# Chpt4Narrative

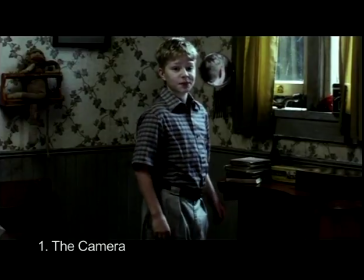What's that, Russ? Ulysses.
The protagonist also narrates portions of the story in a first-person voiceover.
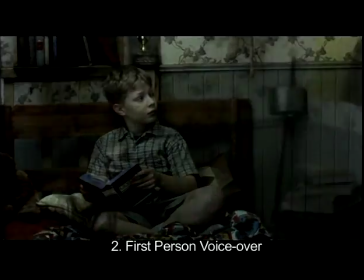He taught me everything I knew about the game. He was good. Some say he was too good.
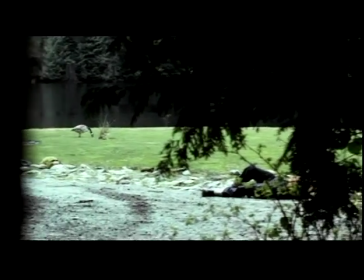Papa, who did this?
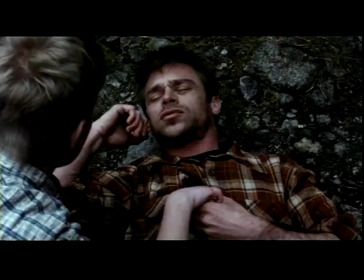Sounds like what? 2 words?
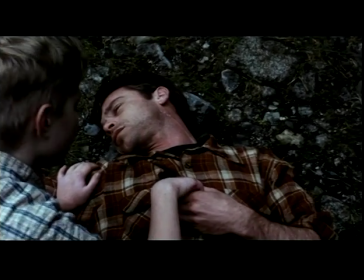And a third-person narrator chimes in, growling in the overwrought style we associate with movie previews.
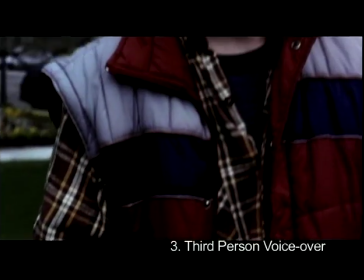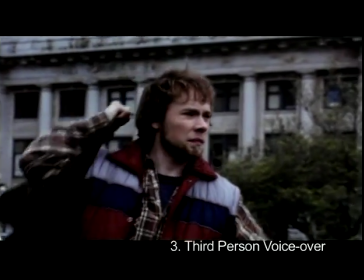In a world where nothing is what it seems,
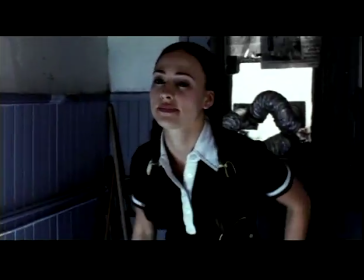comes an extraordinary tale. You're not from around here, are you? You know where I can pick up a game of charades in this town? You play? Of a game where nothing is what it appears to be.
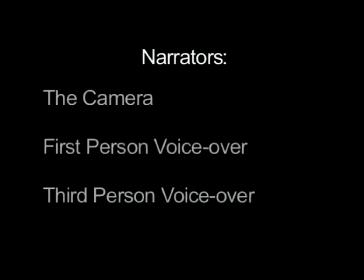So we have a number of possible narrators, even combinations of narrators. Likewise, there is more than one approach to narration. Narration can be omniscient, meaning it knows all and can tell us whatever it wants us to know.
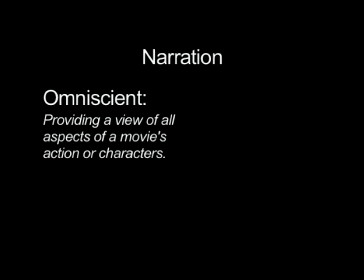Omniscient narration has unrestricted access to all aspects of the narrative. It can provide any character's experiences and perceptions, as well as information that no character is aware of. Restricted narration is limited to only the events and insights available to a single character.
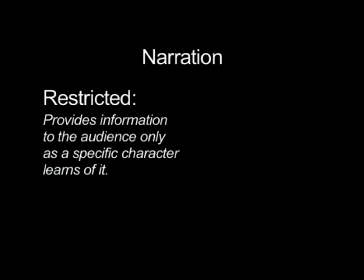In other words, we, the audience, know only what that character is capable of knowing.
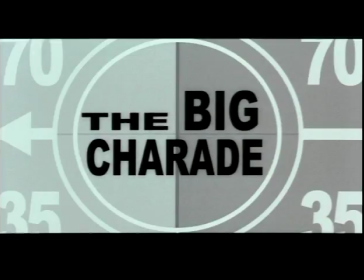The Big Charade uses 3 forms of narrators, but essentially only one form of narration.
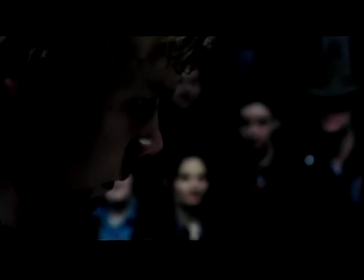And outside of the third-person voiceover narrator's occasional provocative commentary,
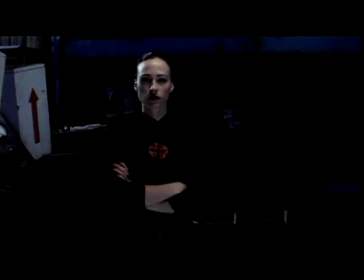every moment we see and every word we hear represents the thoughts, memories, perspectives, and experiences of the protagonist. This approach to narration serves the narrative. The Big Charade suggests a mystery thriller story.
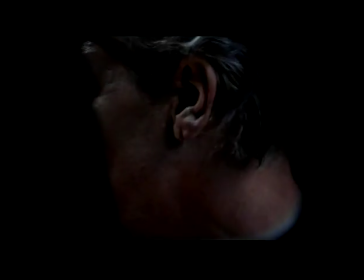A significant portion of our enjoyment of this kind of narrative depends on identifying with the protagonist's perspective on sometimes perplexing and frightening events and participating with the character in the gradual unlocking of the narrative's secrets.
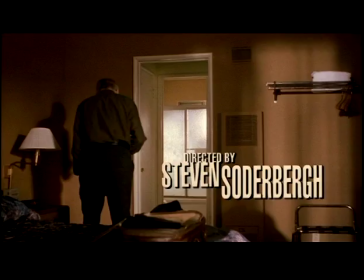The Limey, a feature-length mystery thriller directed by Steven Soderbergh, uses a similar approach.
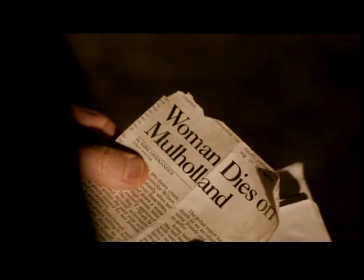For most of the film, the camera narrator restricts the narration.
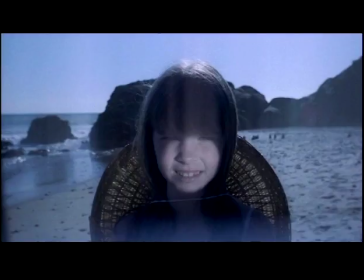We see and hear only the thoughts, memories, perspectives, and experiences available to our protagonist,
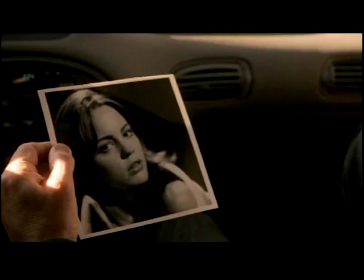Wilson, as he doggedly pursues the mystery behind the death of his daughter. In fact, as the narrative progresses,
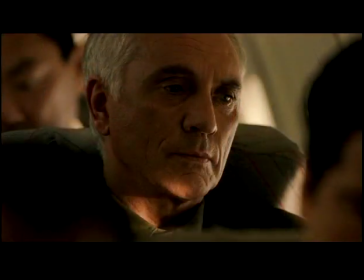the viewer gradually realizes that the movie's highly stylized editing is not conveying the story events as they happened,
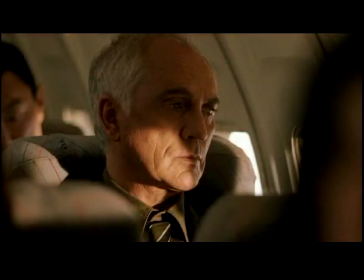but as they are recalled and perhaps imagined by Wilson on his way back to England after the mystery has been solved.
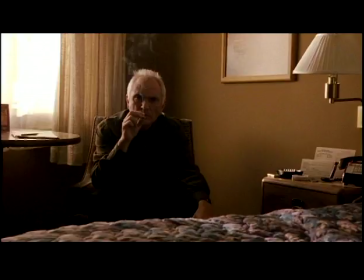It's a sort of visual first-person narration without the voiceover. But the Limey does not limit itself to restricted narration.
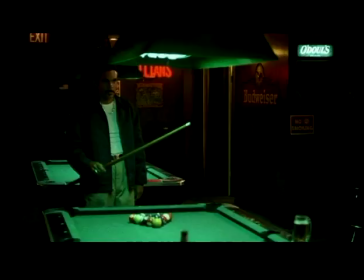At times, the narrative demands that we, in the audience, know things that Wilson does not.
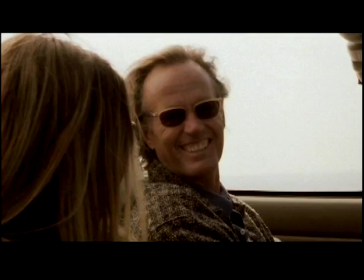So the narration temporarily shifts into omniscient mode, revealing events and interactions that Wilson could not have experienced.
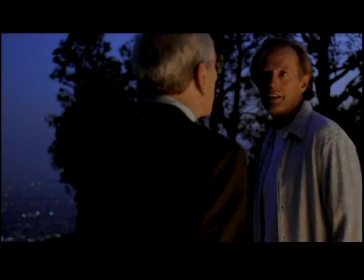These sections are cut in a different style to suggest the narration shift.
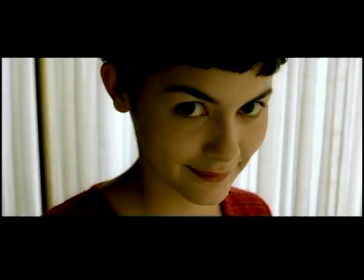On the other hand, movies like Jean-Pierre Gene's Amélie thoroughly embrace omniscient narration.
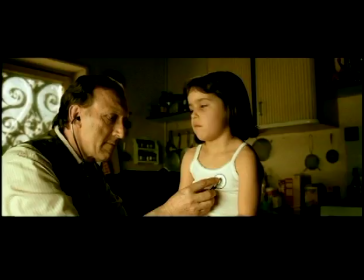A third-person voiceover narrator and an omniscient camera guide us through unrestricted access to the thoughts,
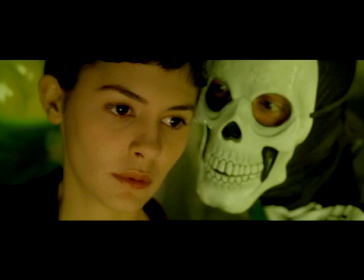memories, perspectives, and experiences of multiple characters.
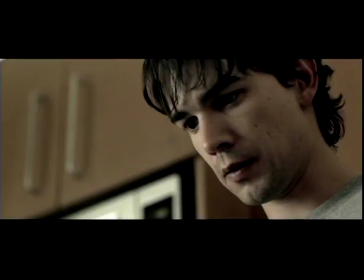The deeper you look, the more complex and expressive cinema gets.
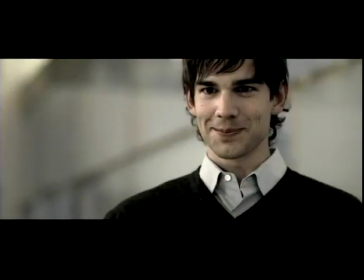But the general concepts at the foundation of cinematic storytelling are pretty straightforward. Just remember, the narrative is the story. Narration is the act of telling the story.